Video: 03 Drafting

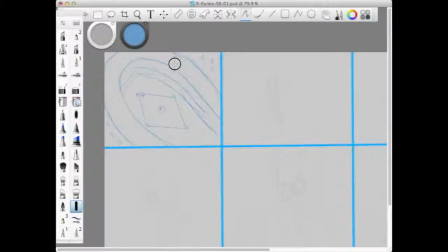And the characters themselves were supposed to be, I think, under 12 years old or something like that.
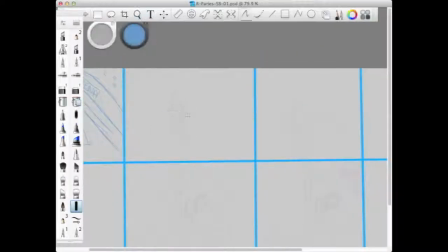So I'm just labeling arenas to make sure that it's not misconstrued. So when I draw, I usually start off with some
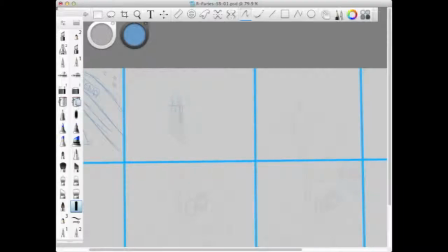perspective lines if uh, I have the time to, which you should always have the time to. And I use elementary shapes to sketch out the anatomy of my characters, and then on top of that, I do a rough outline, and then after that, I
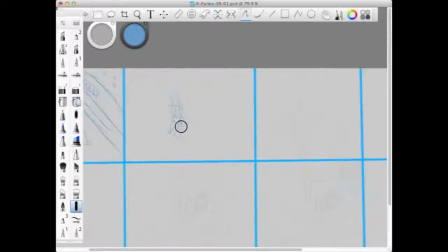go back and I do a cleanup, and then after that, coloring, shadow, and highlights and stuff like that, effects.
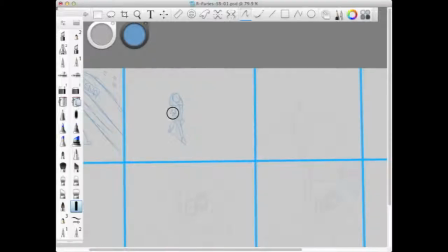So in storyboarding, I wanted to introduce a character, but not reveal the character right off the bat. Not show that this is my female character Sylvie, like right off the bat.
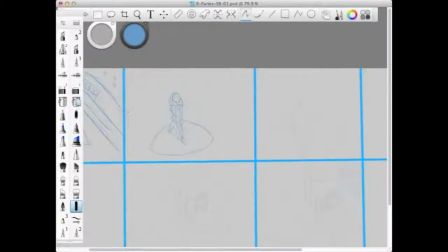There's a little ambiguity, even though you can tell that the character's wearing a skirt. Can't see their face. So it could be a boy in a kilt for all we know at this moment.
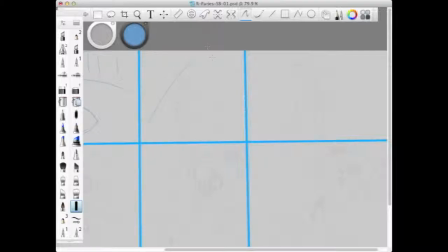So I started from an overhead shot, and I cut to another overhead shot, which leaves a little bit more ambiguity.
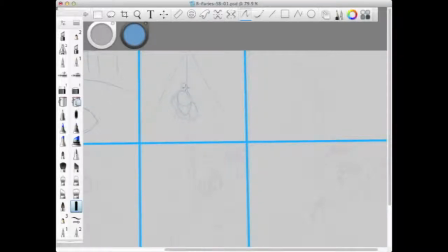And we have the reveal of the character is holding a ball. You can see some of the skirt. You can see a piece of the arm.
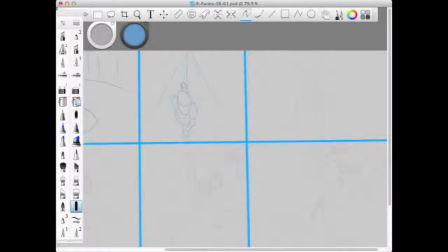And at this point,
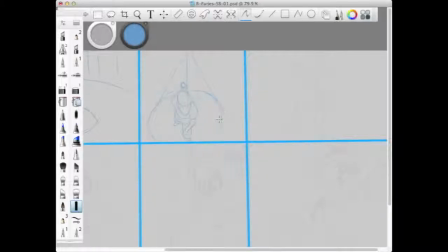the character should have a baseball glove in the left arm.
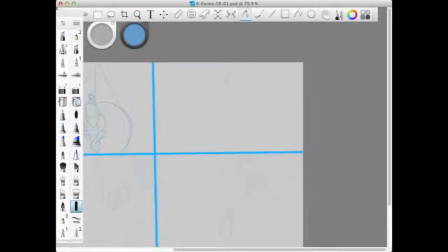So then I cut to a side view of the character pitching. So
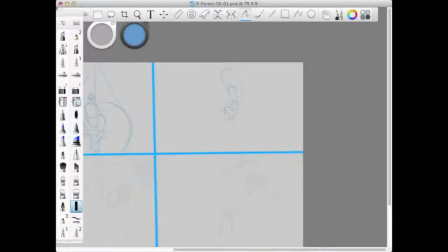she's in a contour pose. So her line of action is kind of making her bend, giving her some action, even though she's a 2D character, and
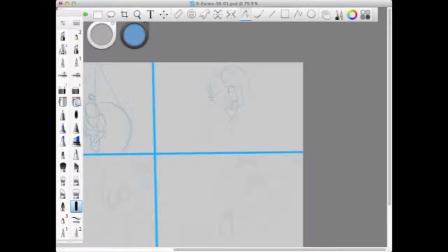her arms are bent. And one of her legs are lifted, and she gives the appearance that she might be in motion.
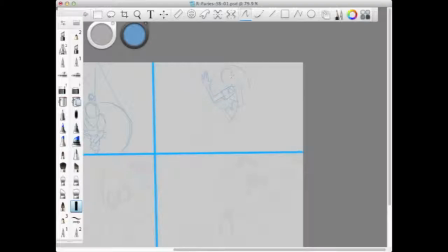And once again, I neglected to put a baseball glove on this character on the left hand, even though there should be one. So since this is just a draft, I'm not really focusing that much on details.
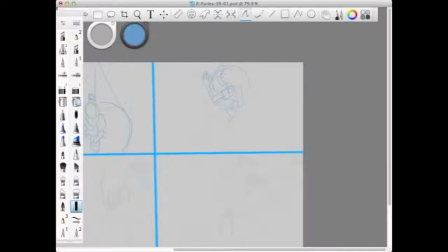There's lots of details that I'm leaving out since I'm just sketching right now.